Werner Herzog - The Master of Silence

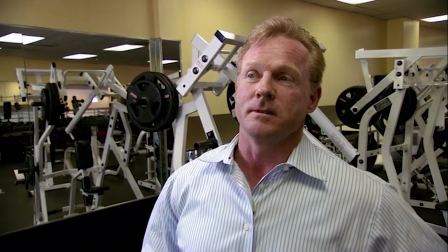[4:09] And you are not easily scared? No. You are strong? I'm strong.
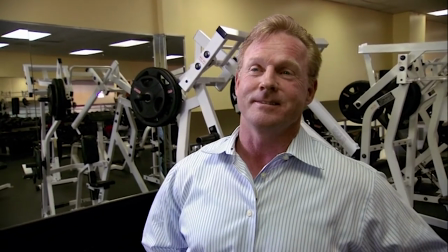[4:14] Confident? Yes. Principled? Yes. that saved you.
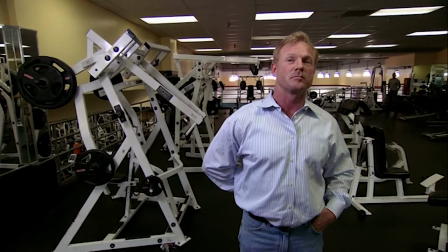[4:21] Yeah. That made the difference. True.
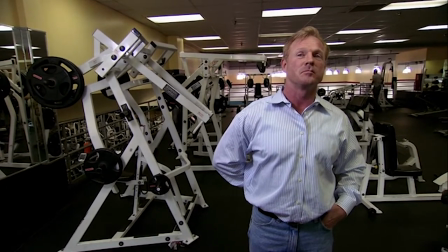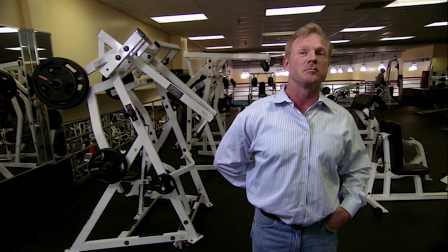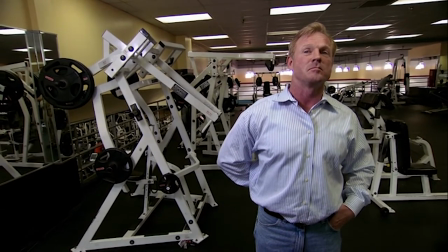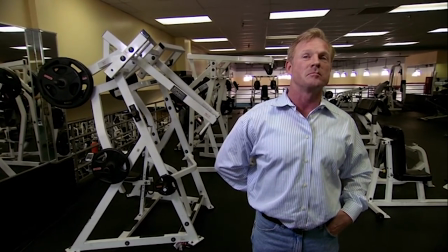[4:41]
The subject's silence lasts for exactly 20 seconds. And here's the same technique in use, this time in Grizzly Man,
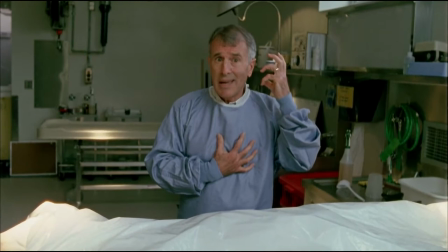[4:49]
where Herzog speaks to a morticianer who examined Timothy Treadwell, who had been eaten.
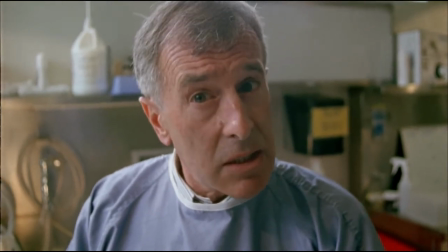[4:54] Amy, we know, fought back for approximately six minutes. It's Amy stayed with her lover,
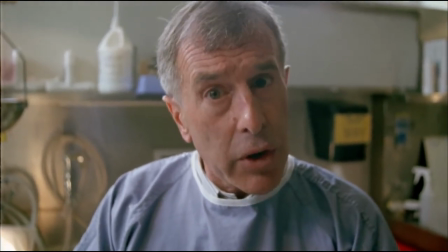[5:04] with her partner, with her mate, and with the bear.
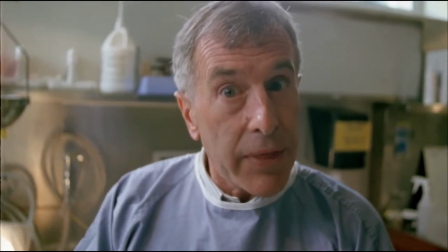[5:09] Ultimately she stayed with the bear in the situation.
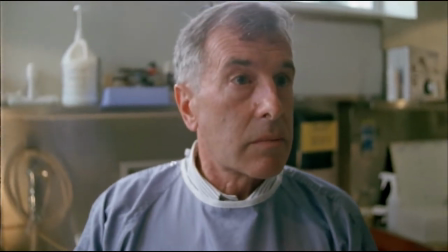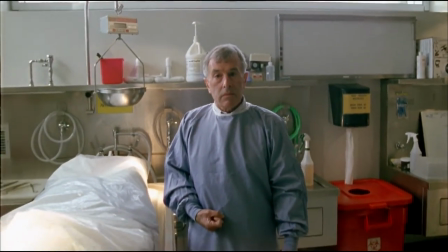[5:19]
Both body language and his eyes reveal he's confused or unsure about what's happening.
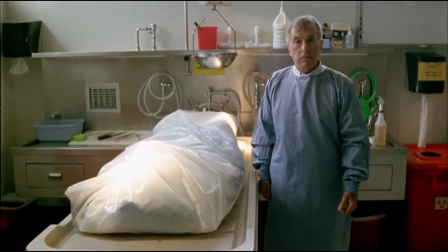[5:24]
It's as if Herzog is deliberately leaving his subjects hanging. In my view, this is more than just a pause for us to catch our breath.
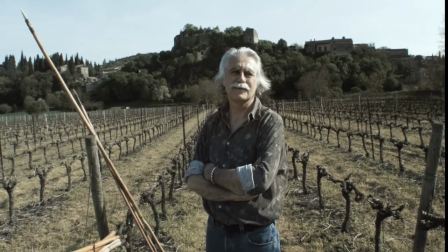[5:33]
It feels like Herzog is creating a form of liminal time. It's an in-between state.
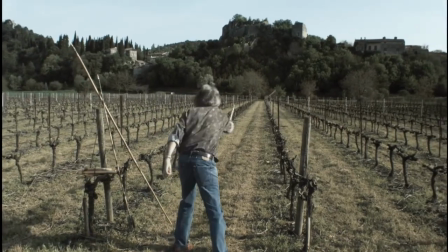[5:39]
And when he uses it, awkwardness serves to reveal something different,
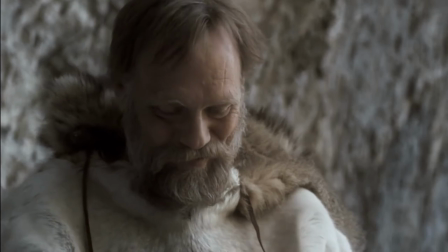[5:44]
often creating moments that are unique to Herzog's films. Take this interview with a plumber, for example.
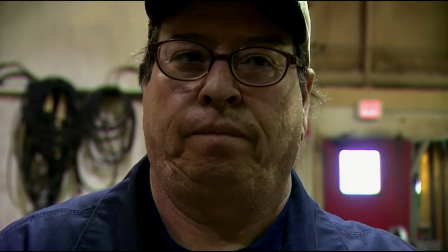[5:52]
It's from the film Encounters at the End of the World. he tells us his hands point to a special lineage.
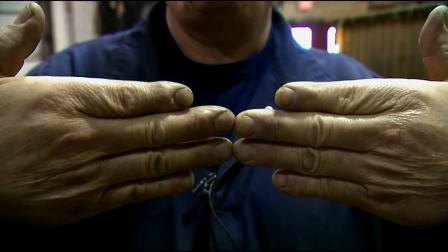[5:59] And I was told by my doctor who operated me that it is from the Aztec and the Inca's royal family.
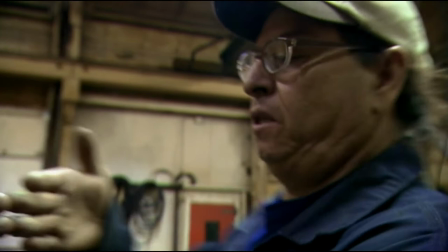[6:06] And I can turn it around too if you want to see it this way. It's very distinct, the line here.
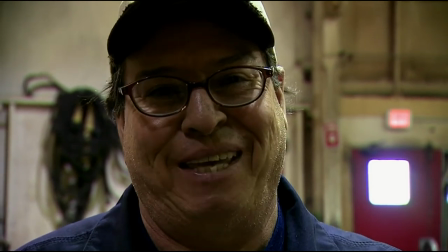[6:11]
And… And now, when brief silence occurs, look what that gives us.
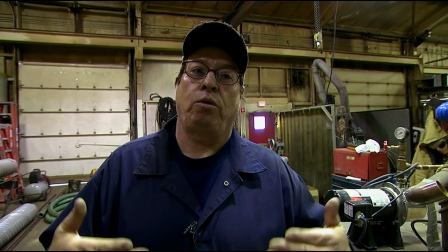[6:17] It's so hard for a small minority to make it. But…
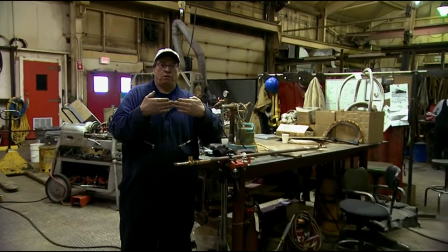[6:27] In the name of God. Good day, God.
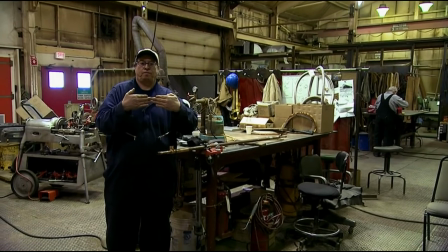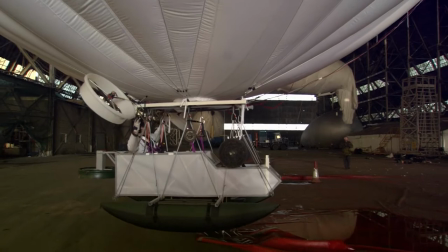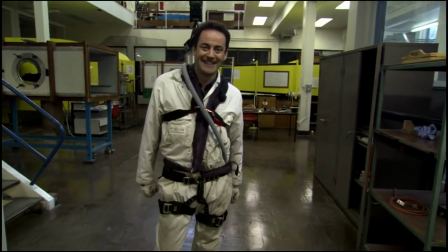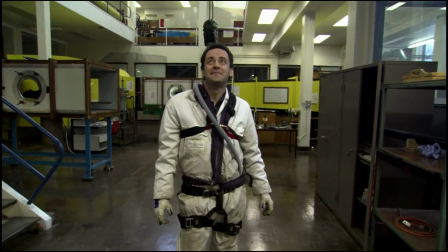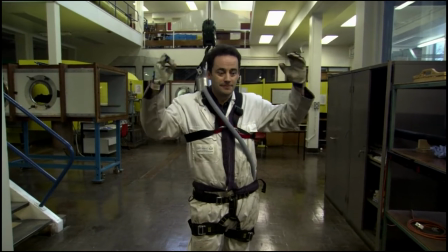[7:08]
This man is an engineer who lost a close friend in an airship accident years earlier.
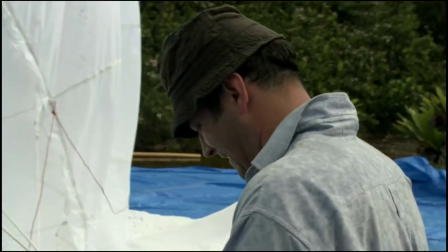[7:15]
Again, he notices eyes and how silence pushes him to keep talking and become more personal.
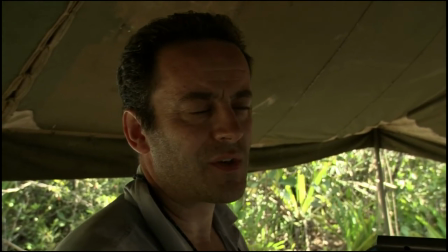[7:22] When you get a bit of peace and quiet, just quiet, then you have a chance to think.
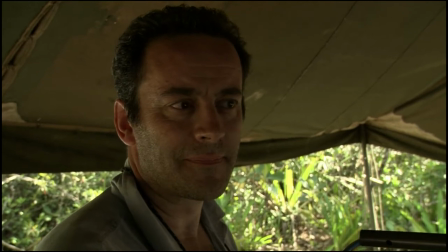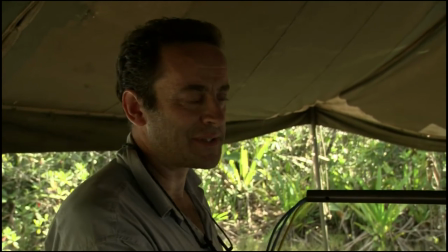[7:34] Just quietly floating above the forest, in those mists.
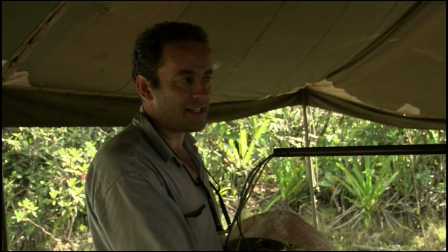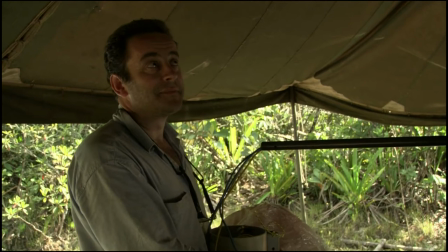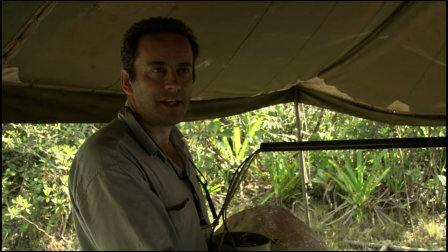[7:48] In a way, there's always going to be this same time, in this lightness,
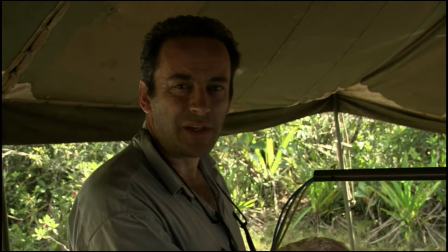[7:53] in this kind of ethereal feeling of floating and in this mist,
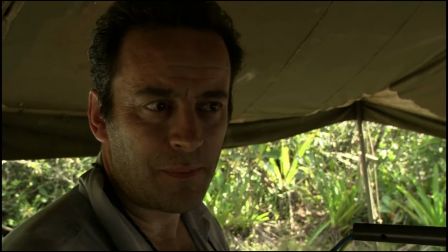[7:59] that'll be beautiful, but at the same time my mind will always have this heaviness in it.
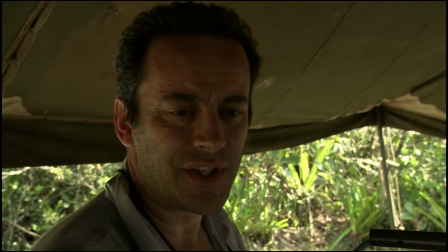[8:05] It's not just the danger,
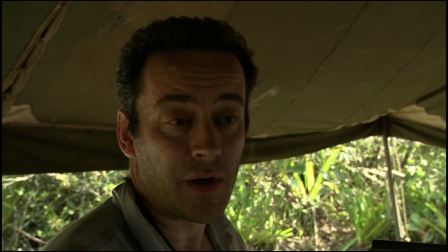[8:06] it's that feeling of danger that the thing could go wrong, but it's still the past.
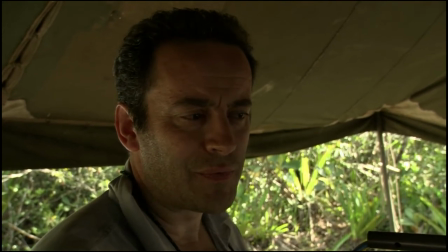[8:16] And I'm hoping that this project will finally, I don't know,
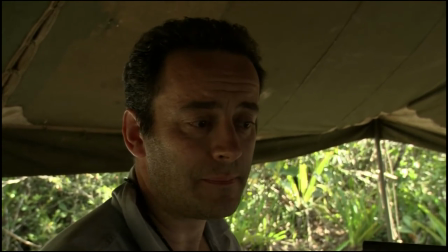[8:21] at least prove that what we did way back in Sumatra was right and that Dieter Plager's vision was justified.
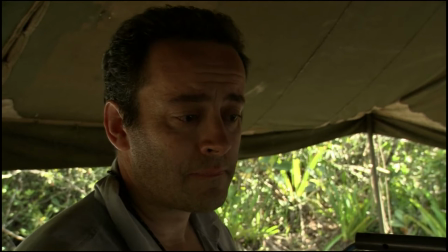[8:34] In my life, I've only met a few men who have impressed me.
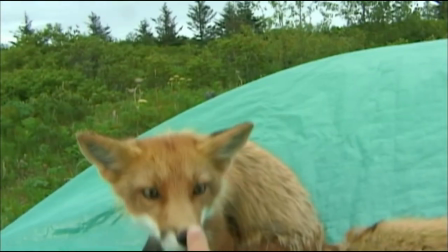[8:41]
Now, the following examples are even more powerful, but this time it has to do with the overarching structure of several scenes.
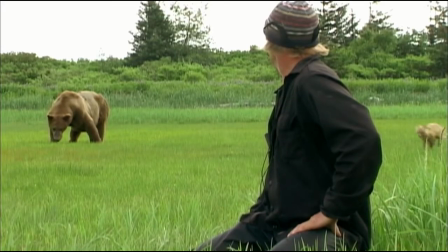[8:50]
We'll get on to the Elon Musk example in a second, but first I have one more from Grizzly Man.
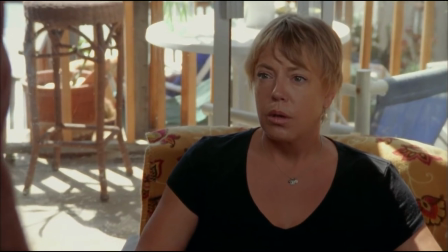[8:56]
Here we have Herzog listening to the audio tape from the moment Treadwell and his girlfriend was killed.
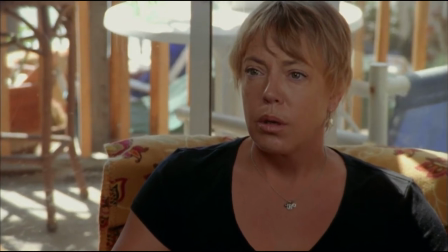[9:02] I hear rain and I hear Amy, get away, get away, go away.
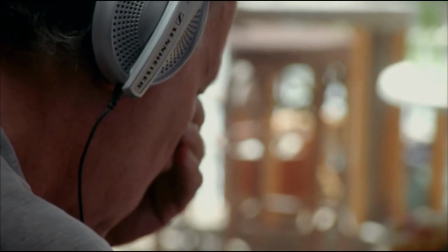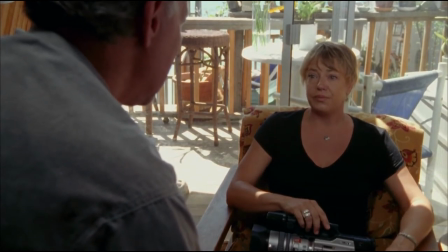[9:14] Truly, you must never listen to this. I know, Werner, I'm never going to.
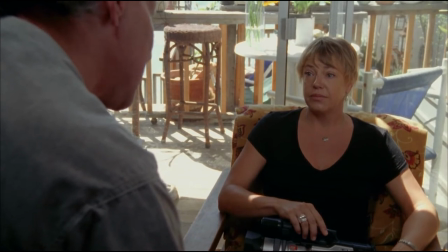[9:21] And you must never look at the photos that I've seen at the coroner's office. I will never look at them.
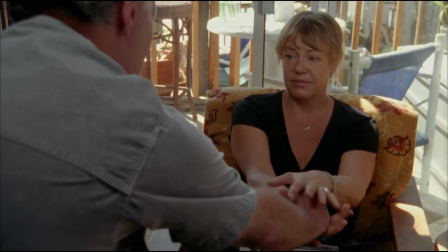[9:27] Yeah.
But now, look at the footage Herzog chooses to cut to.
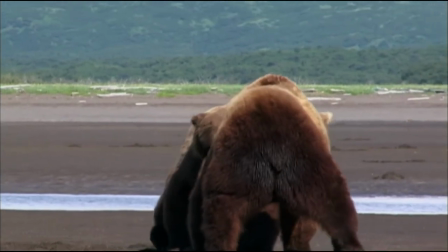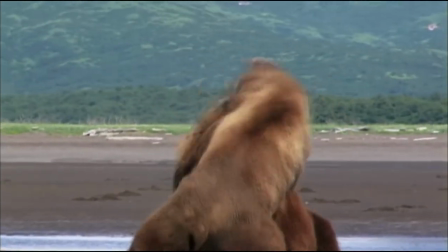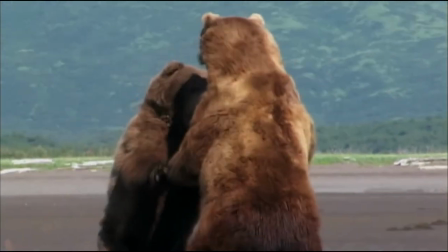[9:43]
Out of all the options he's got in terms of placement for this scene, why put it here?
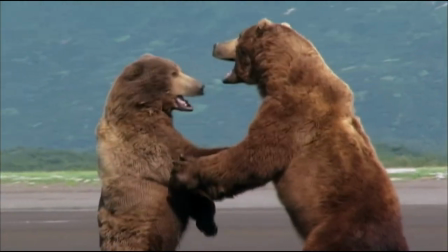[9:50]
Treadwell's camera was recording while he was killed, but with the lens cap on.
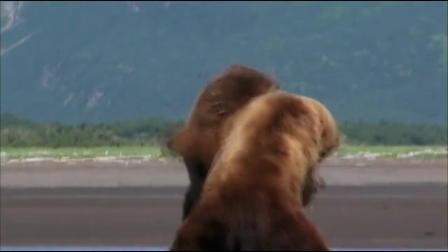[9:54]
Even if it was off, we probably wouldn't even want to see any of the footage,
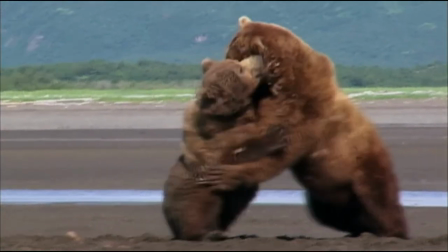[9:59]
so instead Herzog gives us a substitute through this fight scene. He's telling us, in ponderous detail,
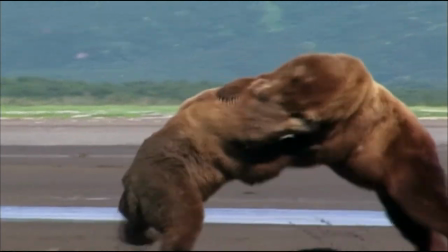[10:08]
that these are the brutal forces which Treadwell and his girlfriend was exposed to.
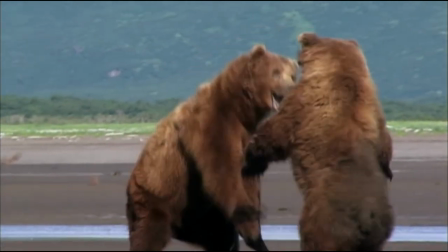[10:13]
It's as if we're watching them being attacked vicariously.
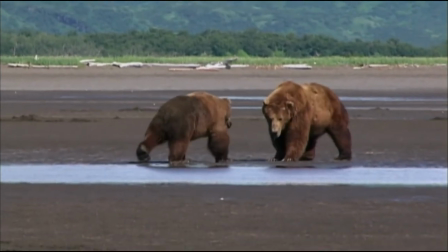[10:17]
But Herzog, known for his voiceover, chooses to stay silent, letting the placement of the footage speak for itself.
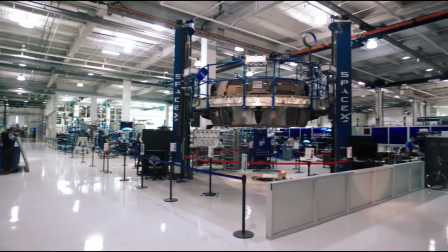[10:27]
There's a somewhat similar dynamic in the upcoming example too.
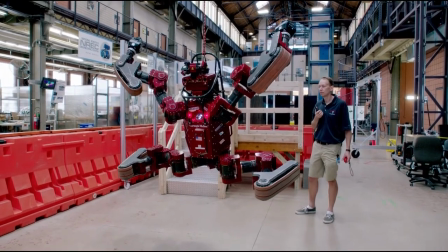[10:30]
This is from Lo and Behold, a film about the impact of AI, robots and the internet.
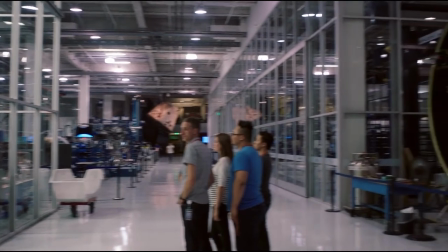[10:37]
We're about to hear from Elon Musk, but first we need to see what Herzog chooses to precede him.
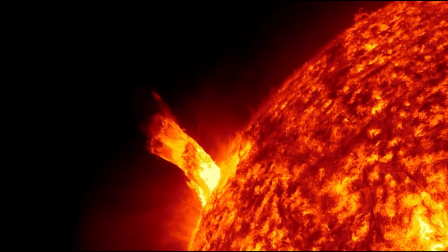[10:43]
It's an interview with an astronomer. Listen, then notice the long pause when we've cut to Elon.
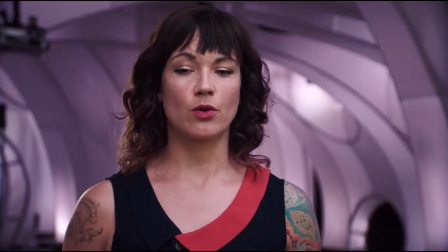[10:50] You know, while I would like us to explore Mars more, I think the only thing that we've demonstrated is that we're very good at destroying the habitability of Earth,
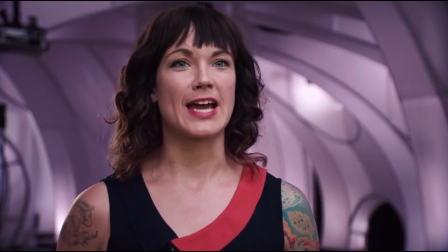[10:57] rather than improving the habitability of a completely alien world.
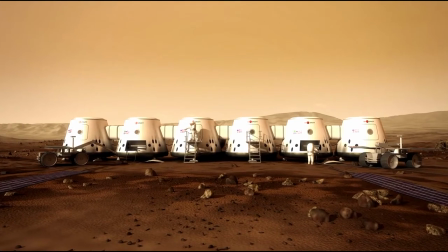[11:03] The idea that Mars will somehow save us from the decisions we've made here is a false one.
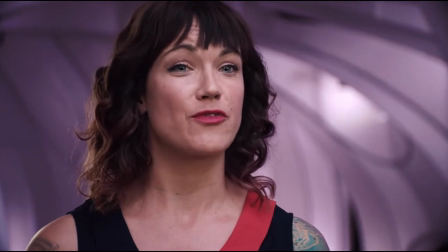[11:08] And it's a little like saying that you're going to go live in the lifeboat when, you know, even lifeboats need somewhere to land.
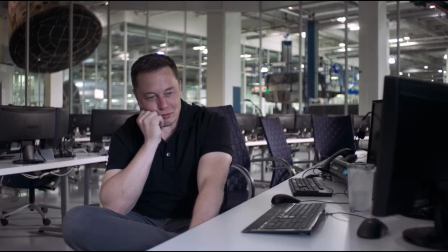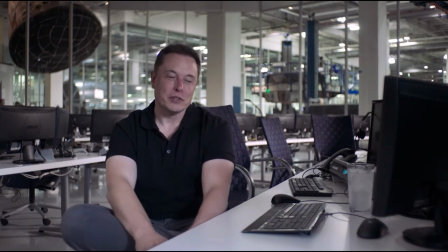[11:30] I don't think I have good dreams. I'm sure I have good dreams sometimes, but I don't seem to remember the good dreams.
As you can hear, he's replying to a question about his dreams. But I'd argue that the past is what's important to Herzog here.
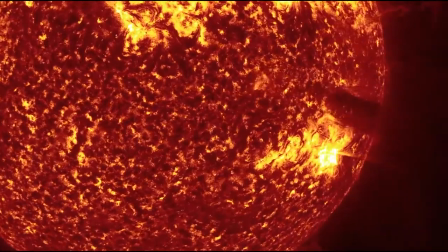[11:44]
It is, of course, a statement on the foolishness of Elon Musk's dreams about colonizing Mars.
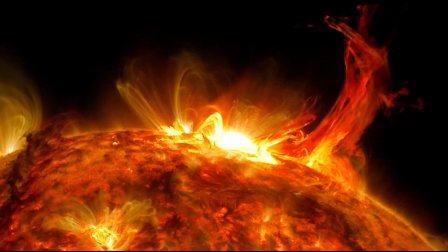[11:50]
But again, it's being said with silence.
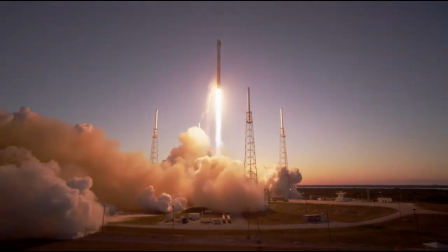[11:54]
And if there was any doubt about Herzog's intentions here, we can listen to the man himself speaking about Elon at a live event.